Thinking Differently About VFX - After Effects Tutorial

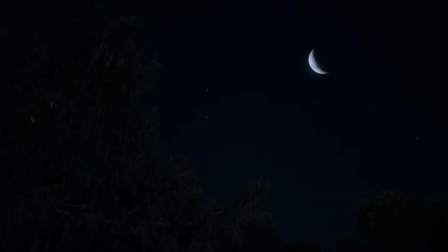(0:00)
So I want to use an alien in a laundry basket UFO to talk about puppeteering, After Effects, compositing, and even just special effects in general from a slightly different perspective.
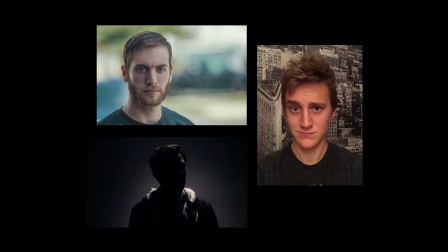(0:12)
So a little while ago, this guy, and me decided to enter our local 48-hour film festival,
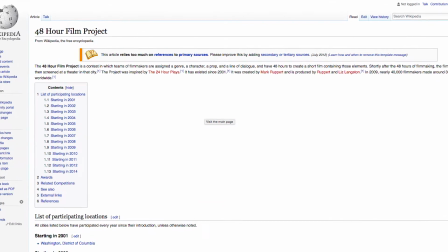(0:18)
which is where a bunch of filmmakers form up into little teams, you get together, and they give you a prompt,
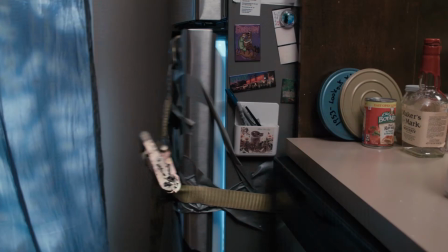(0:23)
such as a line of dialogue, a prop, or just a theme.
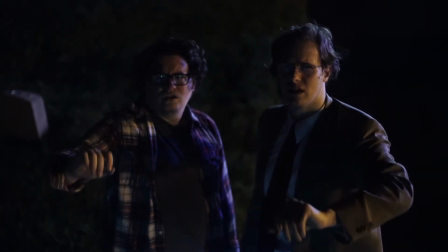(0:26)
Once you get the prompt, you have to go, and in 48 hours, you have to write, shoot, edit, and deliver a 3 to 8 minute film.
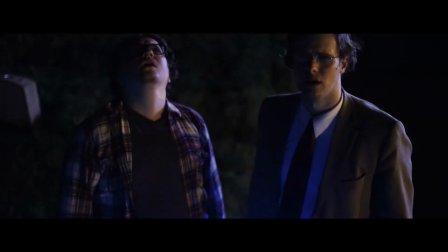(0:32)
Generally, this process has three distinct phases. One, crippling self-doubt during the writing and shooting phase.
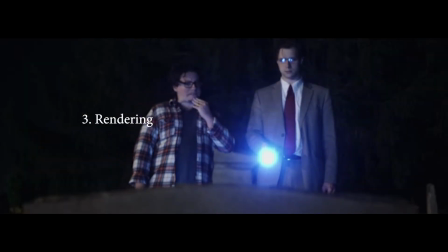(0:38)
Two, extreme panic during the editing phase. And three, sacrificing small animals to the editing gods so that your computer will render this thing in time.
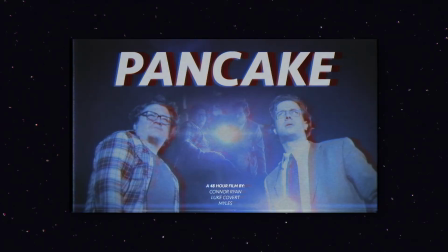(0:47)
Sorry. Our film, PANCAKE, actually ended up winning that festival,
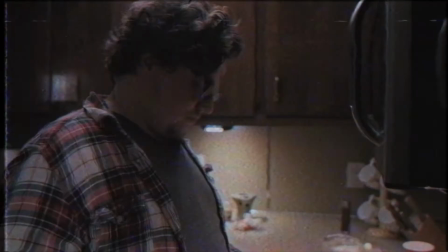(0:51)
and I want to talk about one of the effects towards the end of the film where the alien that was in the fridge, they've now put in a laundry basket and...
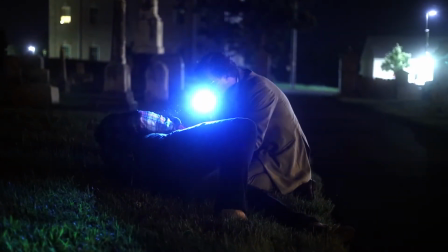(1:01) Get it off!
You should just go watch it.
It's still in the box.
So the prompt for this film festival was simply the phrase, what goes up? So it only made sense for the film to end with the alien in the laundry basket flying away.
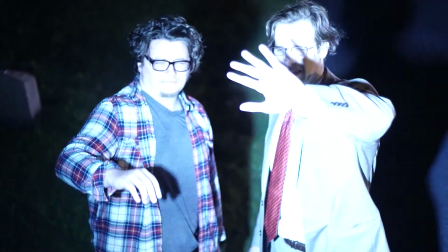(1:12)
But we didn't have any time to spend on the visual effects of making a laundry basket fly away into space.
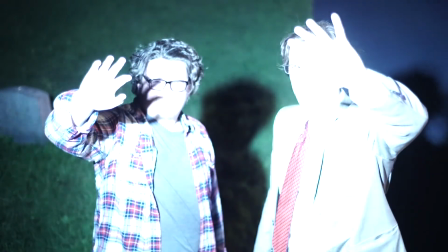(1:18)
So we decided to use puppeteering to essentially get this shot from this.
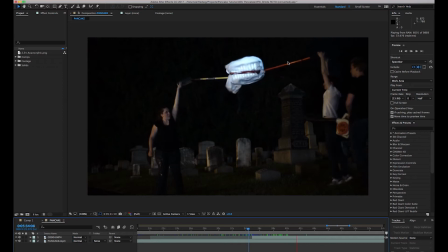(1:23)
I mean, literally, that's a shovel and like a rake that we gaff taped to the back of this laundry basket. There's an LED like camping light inside the basket, and he's got a leaf blower. But it works because the physics is completely organic.
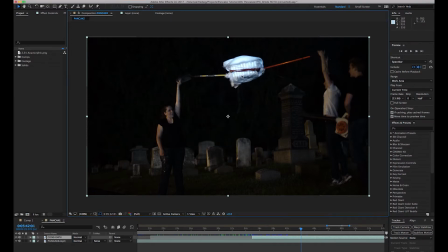(1:36)
We're actually raising it in the air. It feels like it has weight to it because it does. It's like an old magician's trick where you're looking at the basket thinking that must be fake.
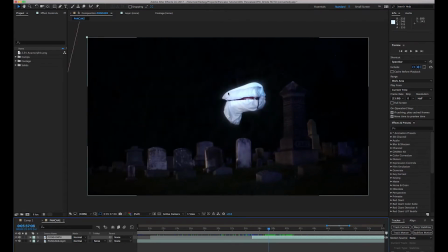(1:44)
Laundry baskets don't fly in my experience, but the effect isn't the laundry basket. It's not the motion or even the height of the basket. The effect is taking out the puppeteers. And it works because you're not looking here to try and figure out what's wrong with this area. You're looking here thinking how in the world laundry baskets just don't fly like that.
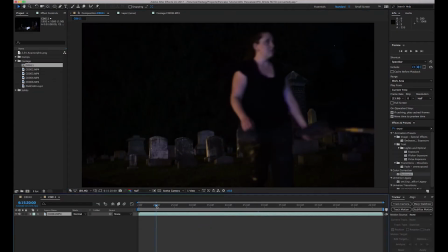(2:04)
So let's look at doing this inside of After Effects. So we brought our shot into After Effects, created a new comp, and let's look at what we have here. This is the shot of the laundry basket rising up into the air, and then we hold it up there for some reason and walk away. Now the reason we walked away is so that we had a clean plate in the background here that we could use and put behind our shot.
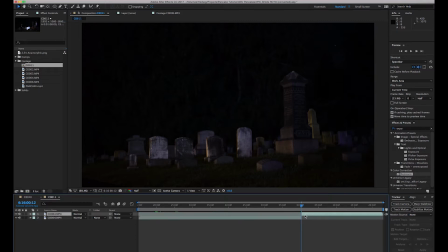(2:23)
So what we're going to do is Command-Shift-D and split this clip in half, and we'll bring this into the beginning of the shot here. This is going to go behind our whole effect. We can cut ourselves out of the background here. So all of the animation of the basket is happening live on frame.
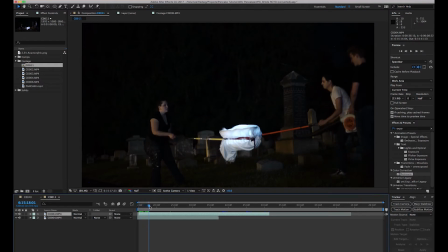(2:41)
So we decided to shake the basket and then have it kind of stop suddenly and then gently drift up in the air as if it was like building up to something and then poof,
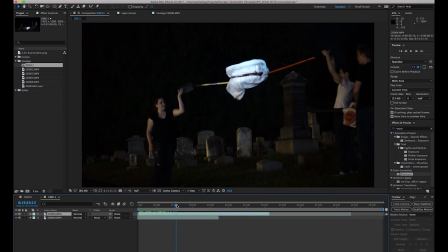(2:49)
like the engine kicked in or something like that. So we'll probably need it up until this point here. So let's cut the clip there. So now this is going to be our clip we're going to work with.
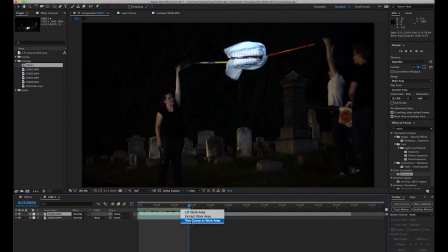(2:58)
I'll bring the end position in and do trim comp to work area so that we're only working on the section of this that we want to be.
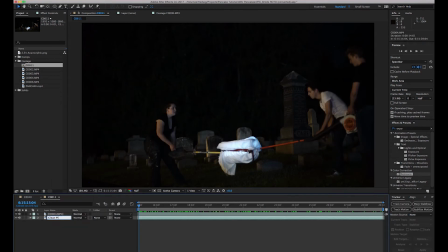(3:07)
We'll name this background layer clean plate, and this top one is going to be alien.
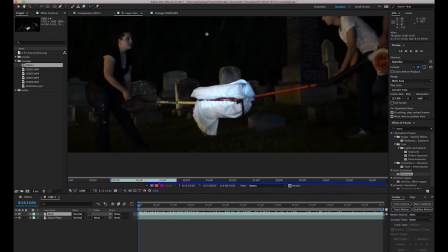(3:15)
Let's double click on alien and click rotobrush and simply draw on the section of the image we want it to keep, and you'll see that the blue lines show us what we're keeping.
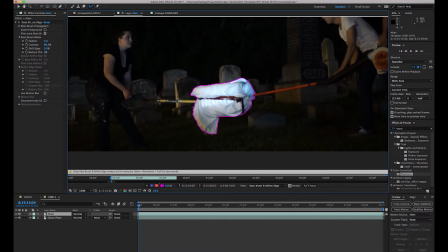(3:30)
And you can just keep drawing until you get every little bit of it that you want. If you see any parts that you don't want, like say it caught something over here, you would hold down Alt and draw red there to get rid of all that stuff. Great. This little line here is going to show us what our work area is.
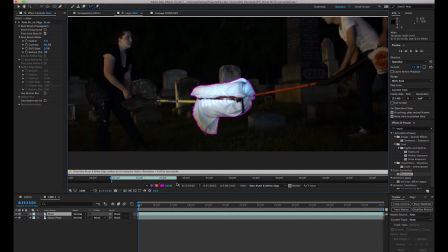(3:47)
So we'll drag it all the way out to be the full length of this clip. And we'll hit spacebar to play it through. And you'll see the rotobrush just goes to work. It's almost too easy. Now, I did notice some parts in there where the rotobrush started to miss.
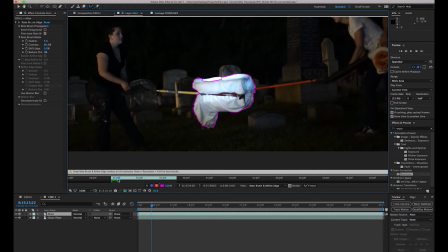(4:04)
Where was it? Right there. Boom. It stopped catching the edge there.